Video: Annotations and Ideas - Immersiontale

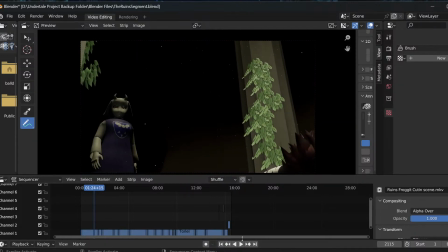Now, the idea in the game, when Toriel's introduced, is that Flowey gets hit and gets knocked off screen. Instead, what we have here is Toriel sneaks up on him, and he manages to see her at the last minute and ducks out of shot.
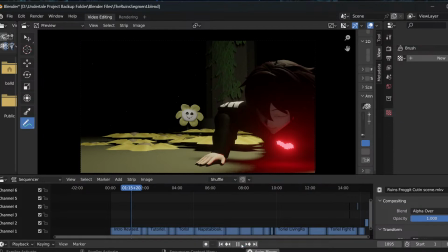But a neat thing that we've got here is that watch when Toriel comes on, specifically her eyes.
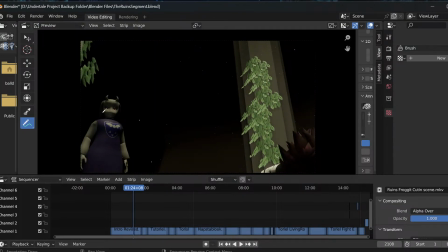So here we've got a neat little thing that I did, mainly with the Dreamers at the beginning, but I'm starting to doing it with a lot more of the monsters. But Toriel's eyes were red in the game, and everybody came up with different theories as to why, and just simple fact of her eyes were that colour for some people.
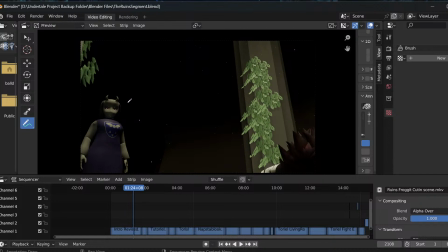What I wanted to do was add this thing that, or add something that gave the characters depth in scenes, primarily because while animating faces and while getting better generally at animation, what I've found is that facial stuff is just super important.
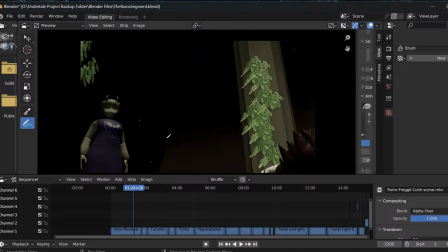Sounds really stupid, but before this, I didn't know how to animate at all, so I'm learning this as I go, all off my own observations and things. So the most important thing, obviously, is the face, and for a lot of this, it's like lighting, expressions, things like that. With the Dreamers and some other monsters now,
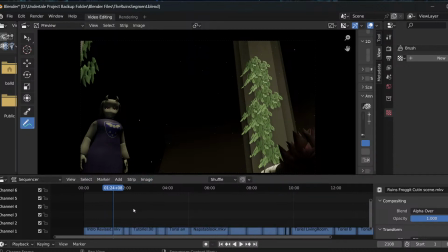what I started doing was animating glow on the eyes in dark places so that you could still see what their expression was,
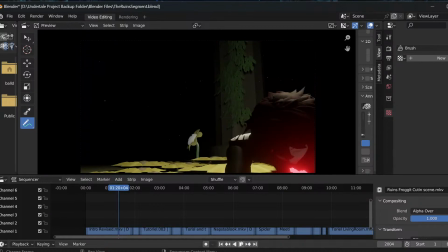and also it gives them a little bit of magic there in terms of like explaining why things are the way they are.
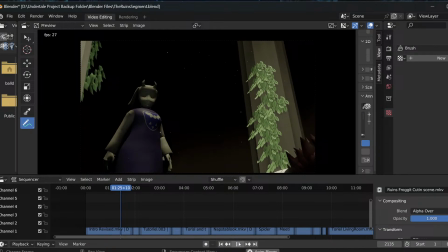When you see it again, you'll see as she comes into shot and as she comes just into the light here,
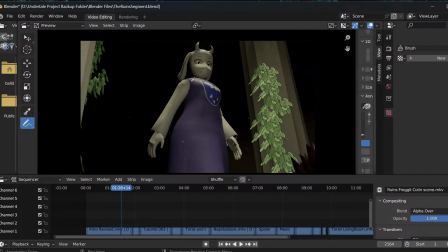her eyes are now not as bright anymore because it's more or less like a glow in the dark thing. Honestly, I really like that, just that little detail, because hey baby in the background. Maybe you might get a bit of crying for a little bit.
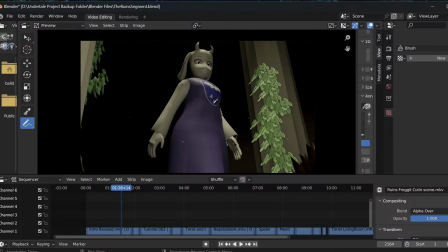So yeah, what we have here is Toriel coming on and looking kind of imposing at the beginning, but then later on when we see her in certain scenes,
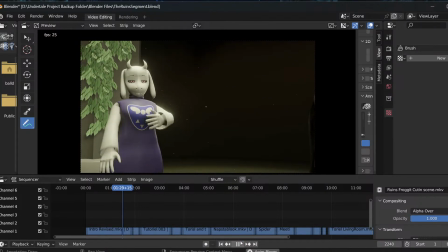she looked pretty calming and everything. We've got the transition into Toriel explaining she's not here to hurt the player.
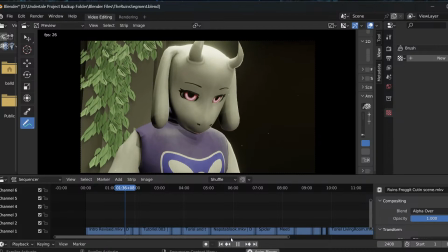We've got the dust coming down again. You can see the eye glow on her, and just a little bit here.
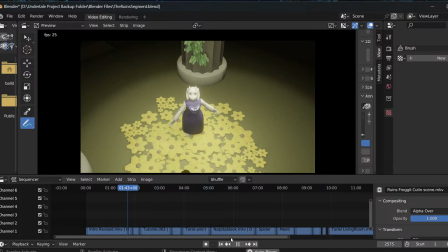It's not too obvious, but it does help. Baby wants YouTube fame, says John.
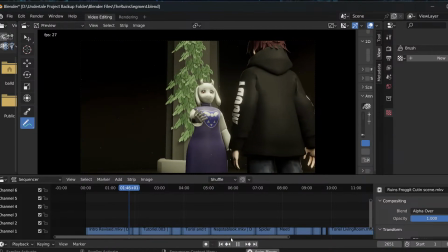Hey, John!
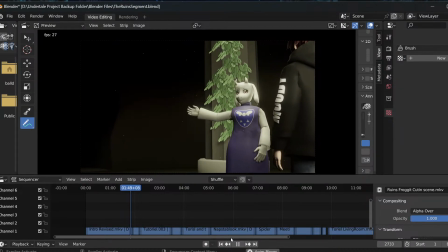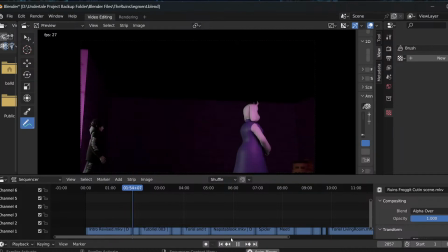So yeah, now we get into the proper part of the ruins.
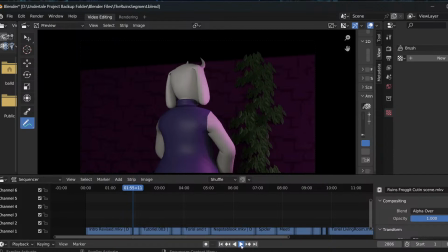This is where when I originally did this, I was looking for ideas on how to make Toriel expressive. I ended up at the same time watching that time I was reincarnated as a slime, just as we were starting to do this bit.
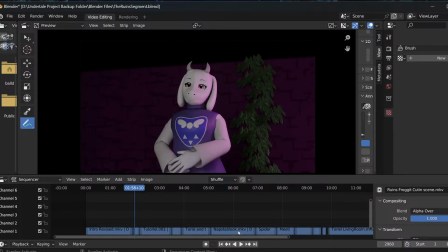I ended up taking a lot of inspiration, I think, from Shuna, if I remember rightly, just because Shuna has good mannerisms that kind of suit Toriel. So you'll see a lot of hands round a waistline, like over the top of each other. You'll see a couple of other mannerisms that suit Shuna and everything as we go through here.
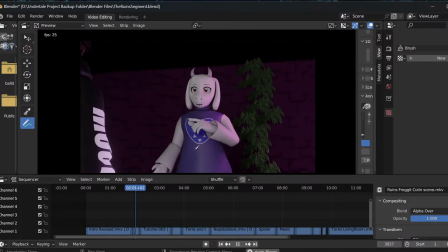This is Toriel taking the player through the ruins and explaining stuff.
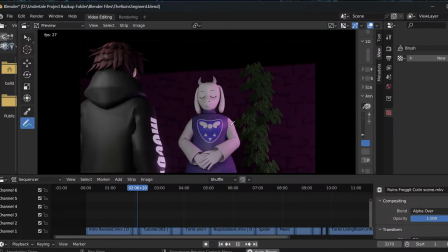This is also at the same time I was getting to grips with like facial animation and everything. So there we go.
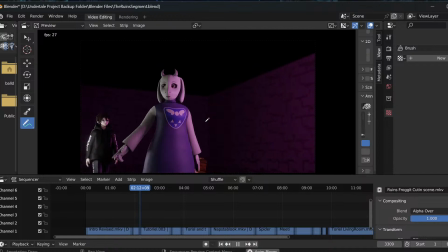We got the hands around her hips, doing the nice sort of anime style smile.
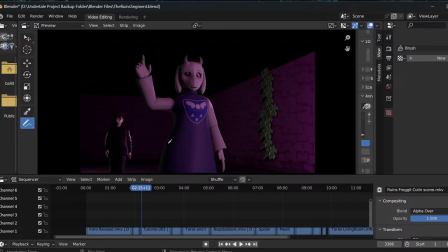This is cool because I liked animating this bit primarily for the lighting. I spent a lot of time figuring out the logistics for the lighting in the ruins here because I wanted to keep it the same color palette as the brickwork.
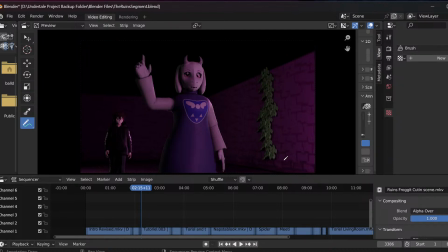So what we do have is, and you'll see them in later scenes, it's like small little mushrooms that are at the side and around the borders of the areas that grow only near water or near
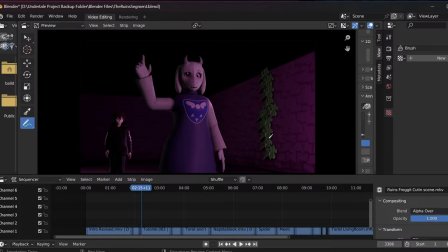foliage, as normal mushrooms do. Kind of like the shrooms that you'll see in Waterfall at a later point, except that they're purple.
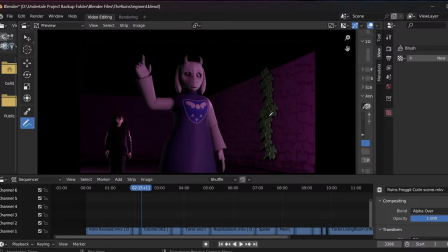The idea is that they give the area kind of that nice purple color palette that the game has, and it also lights everything up nicely, while also keeping it kind of dark because they're underground. I didn't feel like doing candles, primarily because I don't think my fire effect is that good, and I'm still actually looking up a good fire effect.
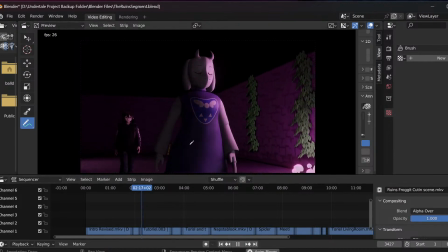So here we've got the player being shown through the ruins by Toriel. There's the mushrooms. And there's the water with the bridge there. So what happens is each one of these mushrooms has a point light next to it, which lights up only from that area.
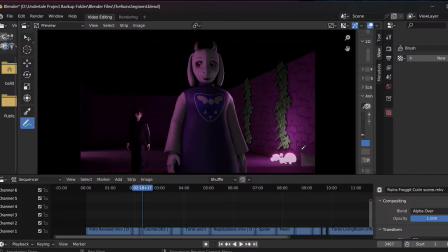So everything should light realistically. So that's why when the characters are coming towards the screen here, you'll see when they go past one of these lights, they fade out again because it's not affecting them as much.
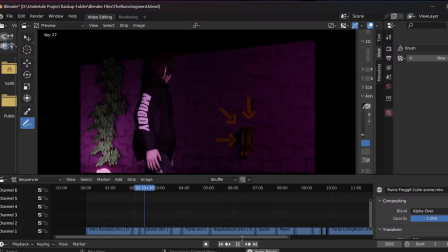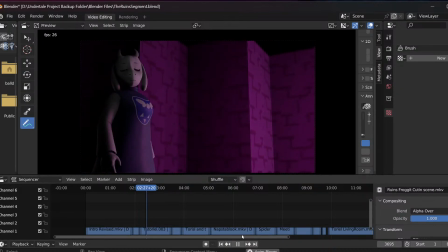Here we go. So here's the dummy part.
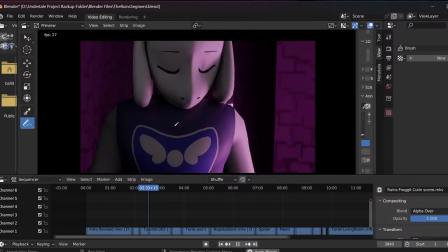This is where Toriel explains about having to fight, and she's upset about having to tell the player that they're going to have to fight everything if they want to survive.
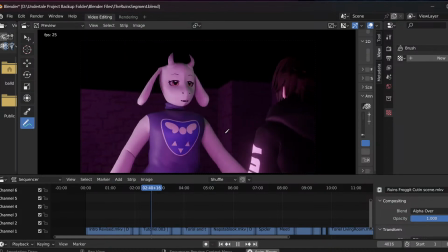Or at least, you know, they might have to resort to something like that, but instead she's going to teach them how to
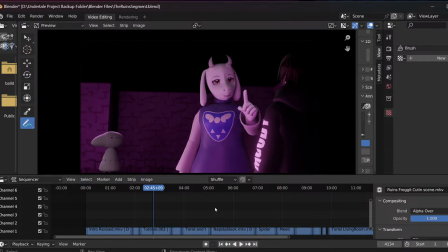fight via the dummy, or at least to look after themselves by talking their way out of situations. The reason why I paused it here is because this was one of the second instance, I think, of using edge lighting, where I went absolutely crazy with edge lighting. I can't find the video of it now, but I swear I saw it on,
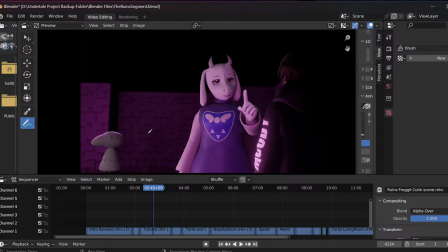I think it's Tested's YouTube channel or Corridor Digital, where they were talking to Adam Savage, and Adam was saying, like, everything looks better with edge lighting, and I tried it out, and I have to agree with him. Just lighting everything so you can see the edges of stuff looks a lot better.
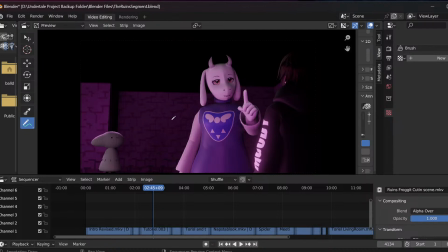So you'll see a lot of that, especially if I was to show off Waterfall when I was testing it there at first. It works so well. If you go back and watch the trailers, you'll see a lot of edge lighting on, like, Undyne. So here we go. So this is Toriel explaining that, yeah, you don't always have to fight everybody.
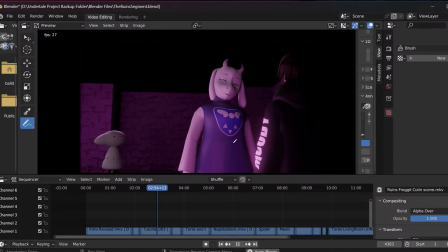You can just talk yourself out of a situation. Go ahead and try it on the dummy. Again, here her eyes aren't really glowing too brightly because there's other light that's affecting her.
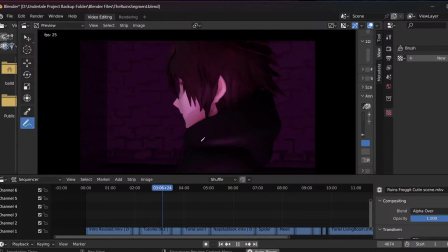Here's where we get introduced to it. The player's like, oh, okay, let's see what's going on here.
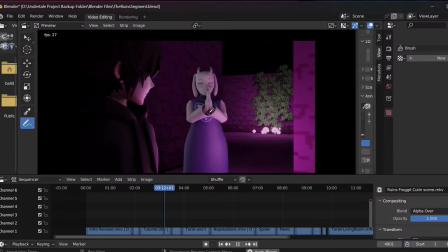We'll look at Toriel because she can't be serious, right? When really she is. She's just waiting. It's like, okay. Nice weather we're having, right? Or something along those lines. The dummy doesn't respond.
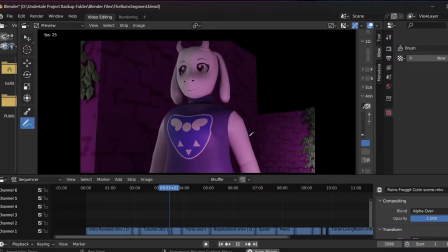And Toriel's like, yay! It's like, okay, well done. Let's go.
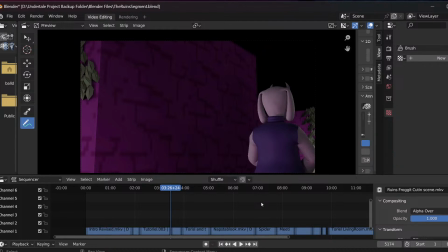Now, the thing is, I'm using fake lights to kind of light up everything else here, so you see that a little bit on the environment there. I need to actually fix that in the proper version, or the final. But you can see the light following it just a little bit.
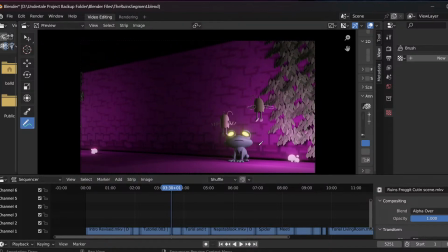I'm trying all these little tricks to make everything look good. Here we've got Frogget and Whimsum are over here. Whimsum are the flying ones, and Frogget is obviously the monster that looks like a frog. A lot of this, I should really detail for those in the cast that are watching this in the background as well.
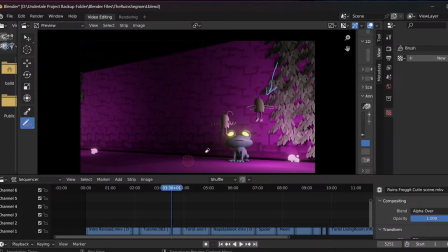This project also is a way of introducing a lot of the people in my channel to Undertale, primarily for the first time, who have no real interest in it otherwise. That's potentially, well, that is one of the reasons why I put the player in it. because I thought, well, that's another way of getting people interested in it.
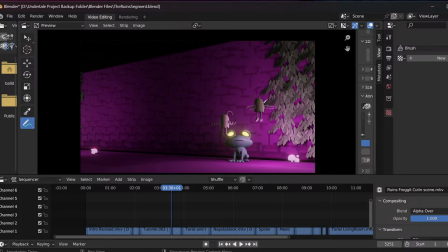What we do have here is coloured versions of Frogget and Whimsum. I'm actually, for the final version, gonna have these talking to each other amongst themselves and then have them mention about Toriel with another human as they come past here.
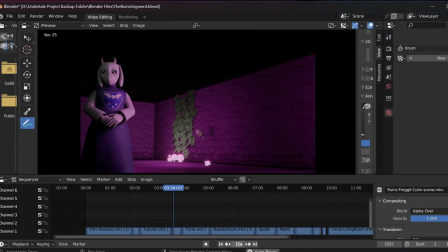This is something that I animated just to kind of populate the area a little bit more.
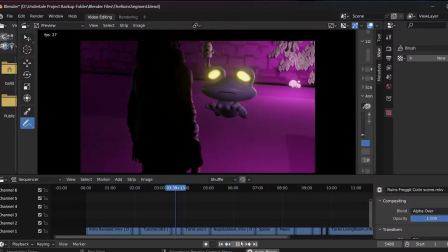You can see Toriel and the player. And then the Frogget comes over to say hello.
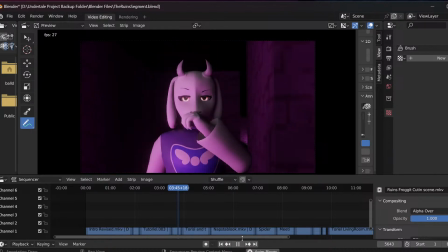He's like, oh, hey. You look cute, don't you? And then Toriel kind of coughs and is like, hey, what are you doing?
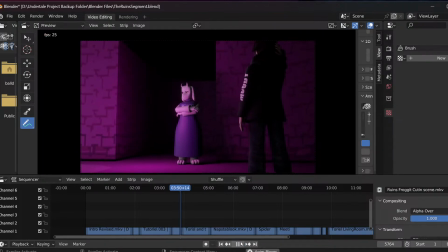And the Frogget jumps away. The player's like, oh, I'm sorry about that.